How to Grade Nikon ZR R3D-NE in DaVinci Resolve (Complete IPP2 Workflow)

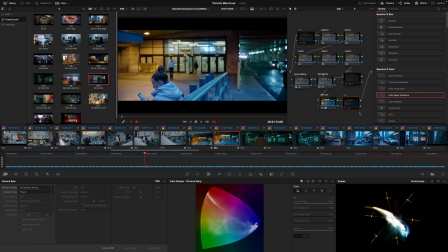4:06 Okay, so one thing I'll do when I'm looking at an image like this and deciding what kind of adjustments I want to make, assuming I like this overall base here, which I more or less do, I like looking at the image in black and white to see if there's any
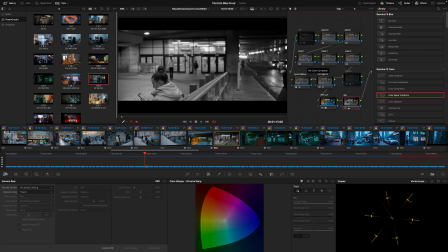4:22 specific areas that I want to add more contrast or brightness and others I want to add more darkening. So for example, I think what I'd want to do here is brighten the area where she is, and
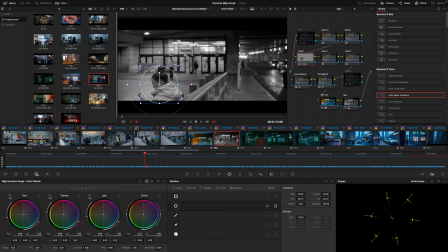4:41 add a tiny bit of exposure. So we're talking about 1/3 of a stop here. And then on this, I probably want to darken a little bit. Maybe I'll use a gradient.
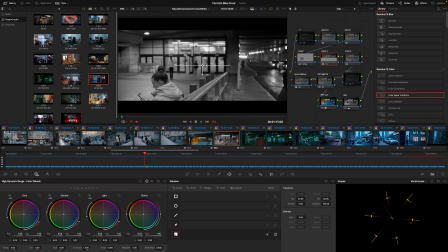Okay, and then I'm gonna see what this looks like before and after. Let me get rid of the overlay. So I think your eyes might go more to her, which is good.
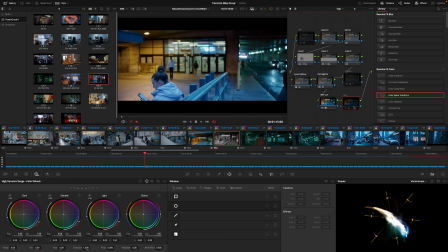5:14 Now let's bring the color back into it and see what that looks like. So this is before, and this is after. I think we're directing your eye to the right location.
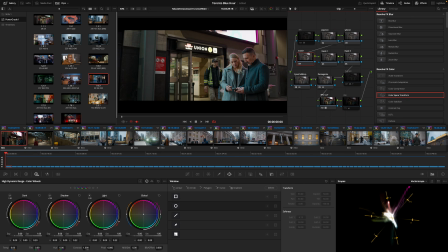5:32 So I like that. Here, let's go back to this shot. With this shot, oh, first thing I wanted to show you is that I'm toggling between the color space transform version and then the IPP2 version.
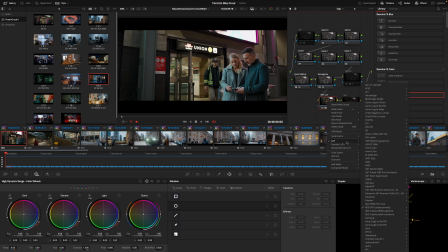5:46 So here there's a LUT, which is a technical LUT. All right, it's this. I've set it to the high contrast with very soft roll off. Normally, here I'm going to reveal the selected LUT.
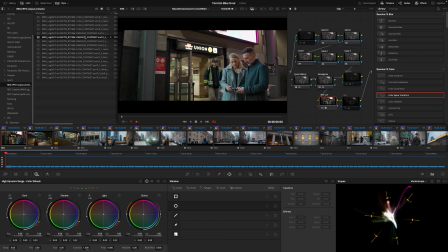6:01 Normally, the in-camera preview shows you this, the medium contrast and medium roll off here. But I think I like this as a starting point. It's punchier and still has a decent roll off here. You know, we could go even softer if we wanted, but I'm just happy with this.
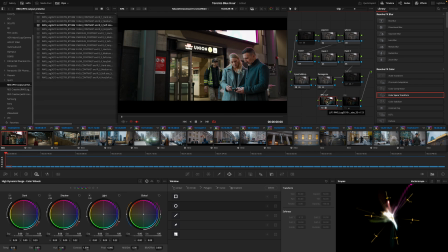6:19 So one thing you can do if you like any of the RED Creative LUTs, you can apply that just before your, or frankly anywhere, before this output transform. So let's call this, let me give this a label, RED Creative.
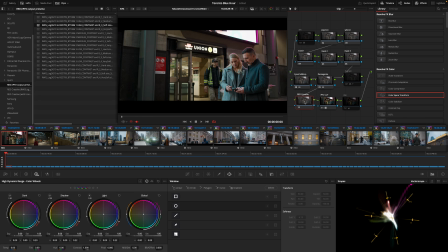6:35 And I've got a folder of them, like I would recommend you do, where I've taken the name, but I've also added the description that they come with in the documentation. There's a PDF where there's an explanation of what the various looks generally look like.
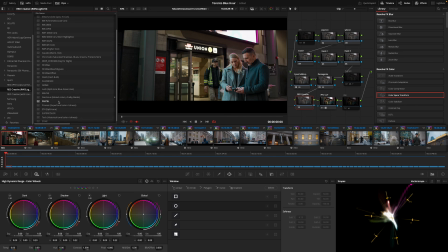6:52 Some of them don't have any explanations. I suppose they were added later on to the LUT pack, I guess. But like for example, let's say you want to use film bias. You know, I've applied it there. It's pretty subtle, isn't it?
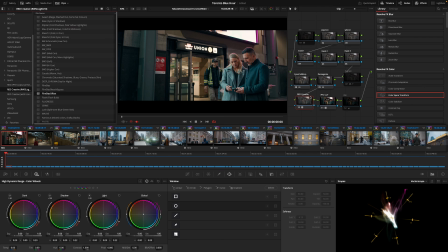7:09 Or let's try this film bias offset, which is I guess more of that traditional orange and teal look, which, you know, doesn't look bad. I mean, it's a nice style. You know, maybe that's something to apply to the rest of the clips here.
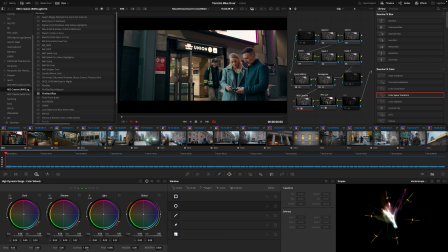7:24 Let's keep it for now, and you know, let's play this shot, because obviously the lighting is fluctuating quite a bit based on what the billboards are doing. But like, I don't know, what's a nice average frame?
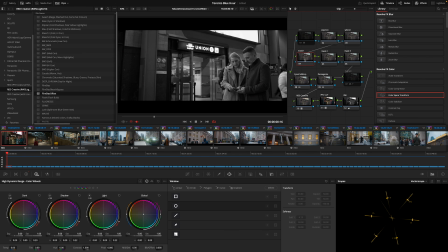7:39 So if we look at this as a black and white image, I think I would want to boost them a little bit so that they stand out a bit more. Now, obviously the easiest thing would be to go in and do this, right? Create
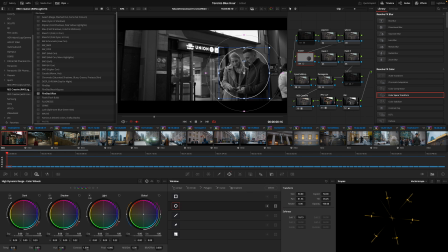7:55 something here. And we can, it's going to brighten the background though too. So another approach we could take is to use the magic mask and mask them out very specifically.